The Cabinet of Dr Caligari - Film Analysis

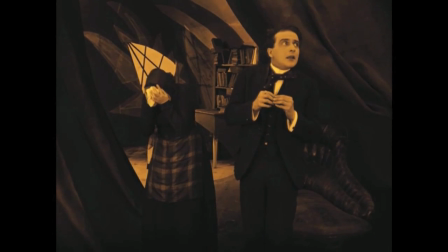4:09 His friend Francis remembers what the prophecy was, and now the film is about to get good.
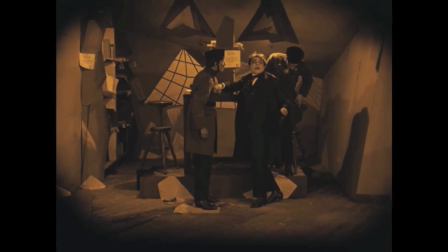4:15 Francis reports this theory to the law, but is still unsatisfied, and he decides to go after Caesar and eventually Caligari himself.
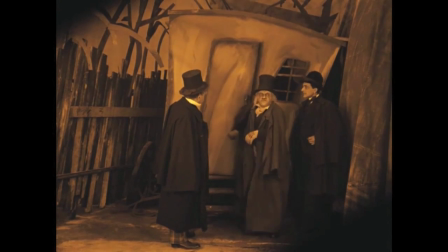4:22 The law catches up with Caligari, and they question him.
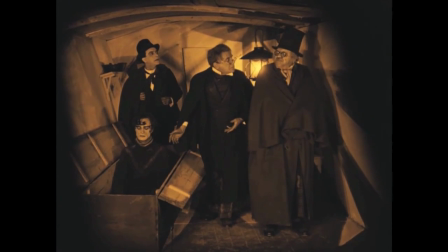4:25 And he shows them that Caesar is still there, and assures him that he has been asleep ever since the fair that day, and he will not rise without him.
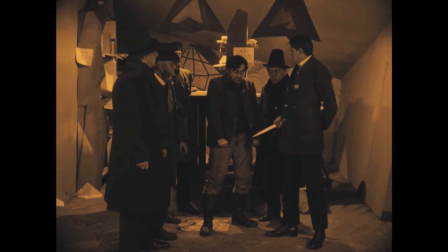4:32 Anyway, but the murderer is revealed by someone else, and Caligari is saved.
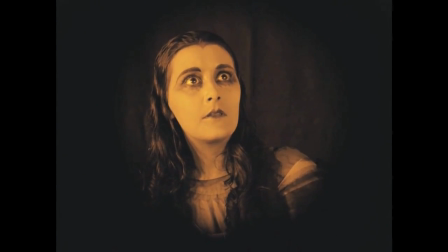4:37 At this point, Jane, the woman from earlier, meets Dr. Caligari, who shows her Caesar, who wakes up.
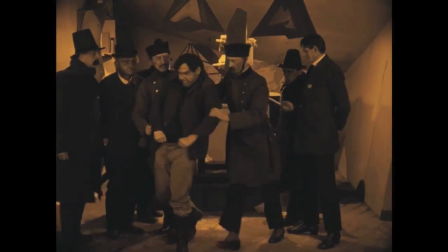4:42 And this is without a doubt one of my favorite scenes in the film. There is something so great about the way that Caligari and Caesar look at her as she runs away.
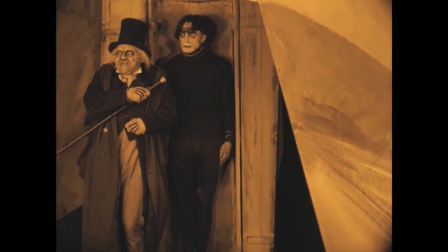4:50 It is so unsettling and so great. That combined with the great score shows off some excellent, excellent filmmaking.
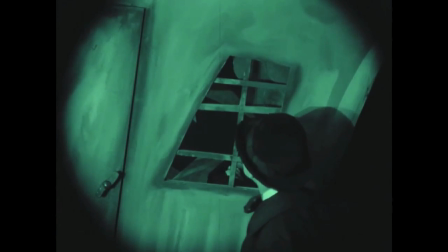4:57 In our next scene, which is ultimately a collection of different clips that all happen at the same time,
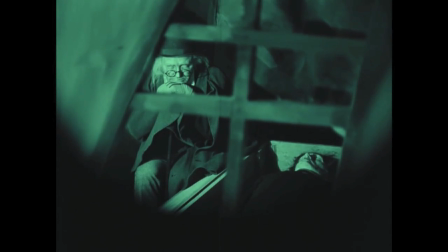5:02 Francis is checking in to see what Dr. Caligari is doing and he sees him with Caesar.
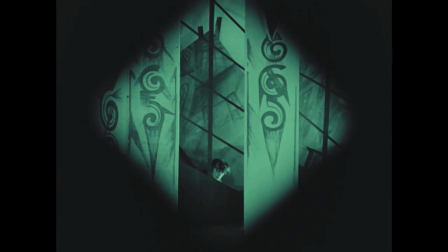5:07 The next part of this scene however shows Caesar breaking into Jane's house with his knife.
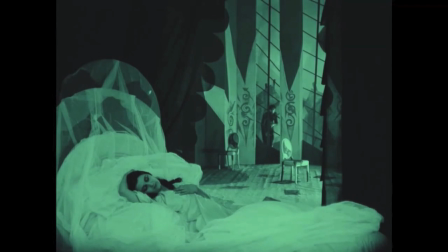5:12 This is so unsettling, so creepy, and one of my favorite scenes in horror history.
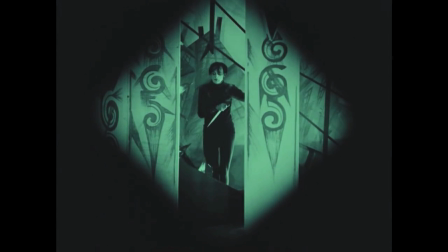5:16 One of people's biggest complaints with this movie is that you see very dry camera angles. Every shot is long, drawn out, and for the most part, almost stationary.
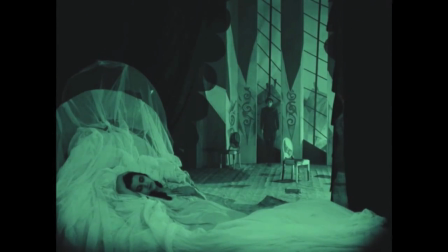5:25 But it works so well in this movie as you see Caesar approach the bed, knife in hand. You see someone lying there asleep, someone coming to murder her, there's nothing you can do about it as an audience member, nothing anyone can do about it. I'm certain most people are familiar with dramatic irony that Shakespeare perfected,
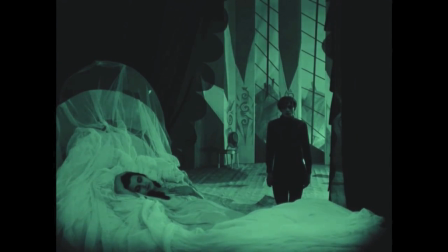5:43 in which the audience knows something that the characters inside the play do not know, however this is the best case of dramatic irony.
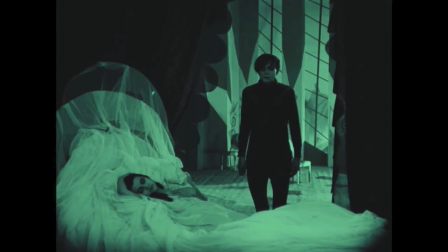5:50 When you are seeing someone about to be murdered, there's nothing you can do about it. As Caesar approaches the bed, you can just see how well the shot is framed. So well executed. Caesar raises the knife to kill, and yet he can't do it.
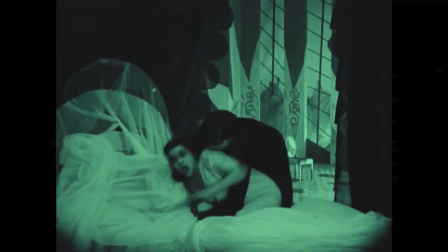6:02 Just like this film's source material, Dracula, Caligari falls in love with one of his victims and kidnaps her.
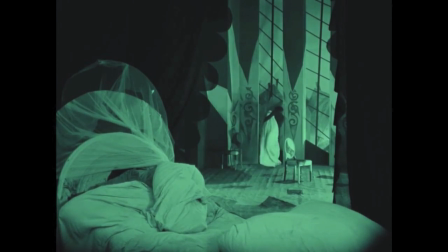6:08 And again, as they leave, you get this long shot signifying how there's nothing you can do to try and help her.
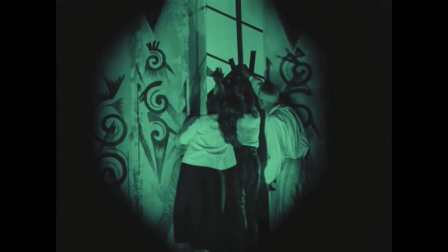6:14 Her family rushes in, they check the window, and see Caesar taking Jane away. Just such an incredible shot.
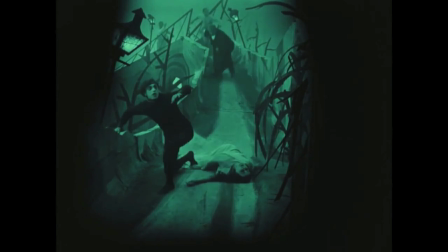6:20 Caesar escapes, Jane's family catches up with her, and Caesar runs off into the dust.
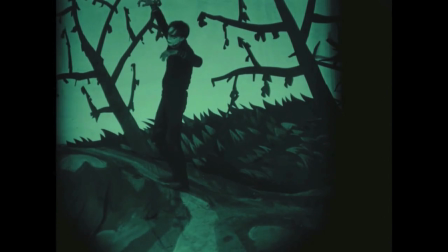6:25 However, Caesar's reign of terror ends after he falls from a hill and dies.
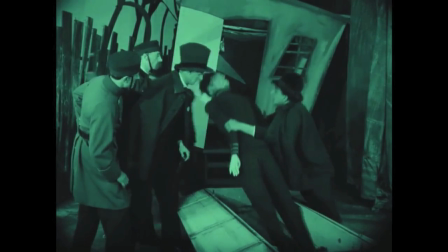6:30 It revealed that the Caesar that we had been seeing earlier was one that Caligari kept and was actually a dummy.
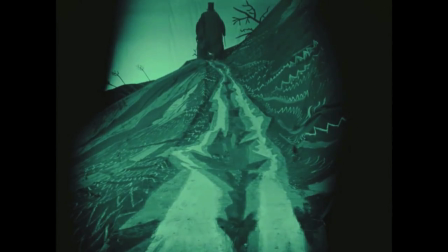6:35 We find out Caligari is really the real mastermind behind all of this. Francis catches up with Caligari and he knows that he's behind it.
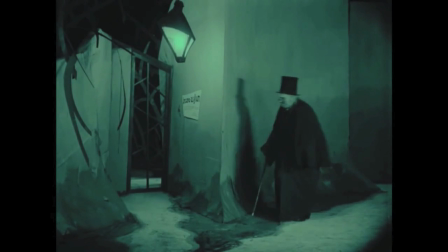6:43 They chase each other and Caligari runs into a mental asylum.
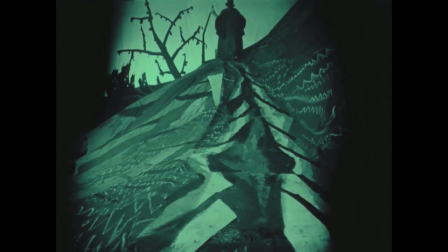6:47 This entire sequence is so well edited together, going back and forth between Caesar and Caligari and Francis and the police.
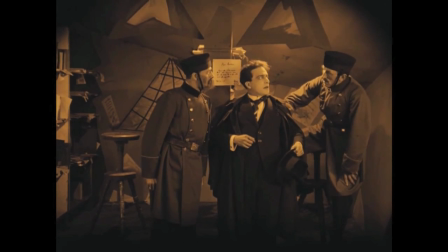6:53 It is really great film in here.
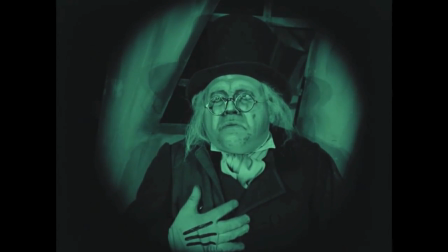6:55 Obviously, the standards for good editing and good filmmaking today have changed, but this is one of the pioneers of innovative editing.
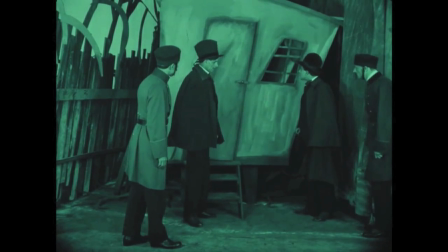7:03 Instead of just seeing one clip, you're seeing a collection of clips all happening at the same time that are used to build up suspense and tone,
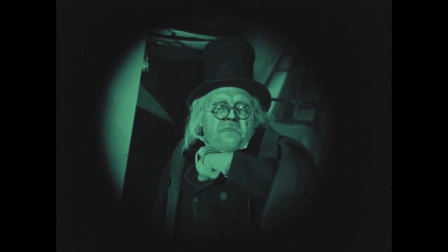7:09 and it is so well executed to get such an incredible film.
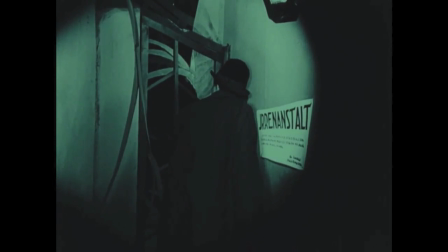7:14 Next, we see Francis follow Caligari to the asylum after he assumes Caligari may be a patient. before it is revealed that he's the director.
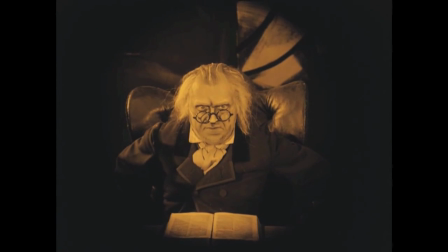7:22 Albeit, this isn't the most shocking twist. You were just introduced to this asylum minutes ago, and yet this is one of the earliest cases of a plot twist.
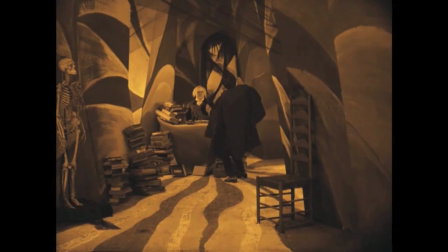7:30 This crazy old man may not be that crazy. He may be the director of a well-established insane asylum.
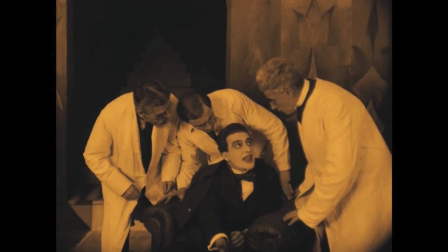7:36 Francis tells the other hospital employees what he found out, and Caligari is now under supervision.
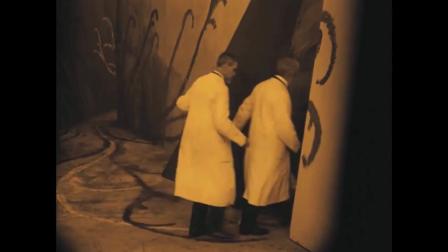7:41 What I love about this film's final act is that it isn't so much a horror movie, but instead a detective story.
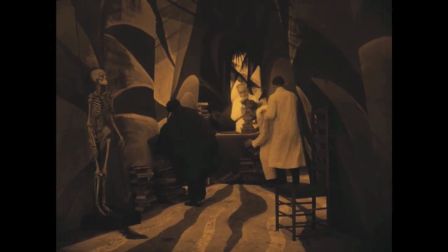7:47 We finally learn about the real Caligari, and this reveal is so great. You get the first dynamic or moving shot in this entire movie, you find out exactly what happened the entire time, but it also acts as a great social statement.
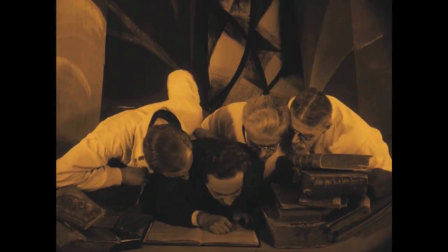7:59 You find out why Caligari works in the sound, so we can find a victim to act as his personal murder tool.
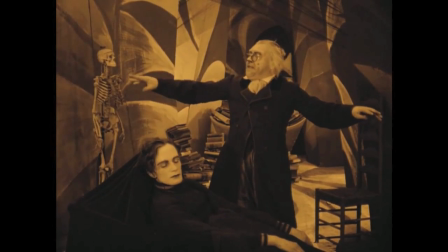8:05 And, whether or not the director intended it or not, it ended up being a great social statement because of what we now know about asylum and abuse.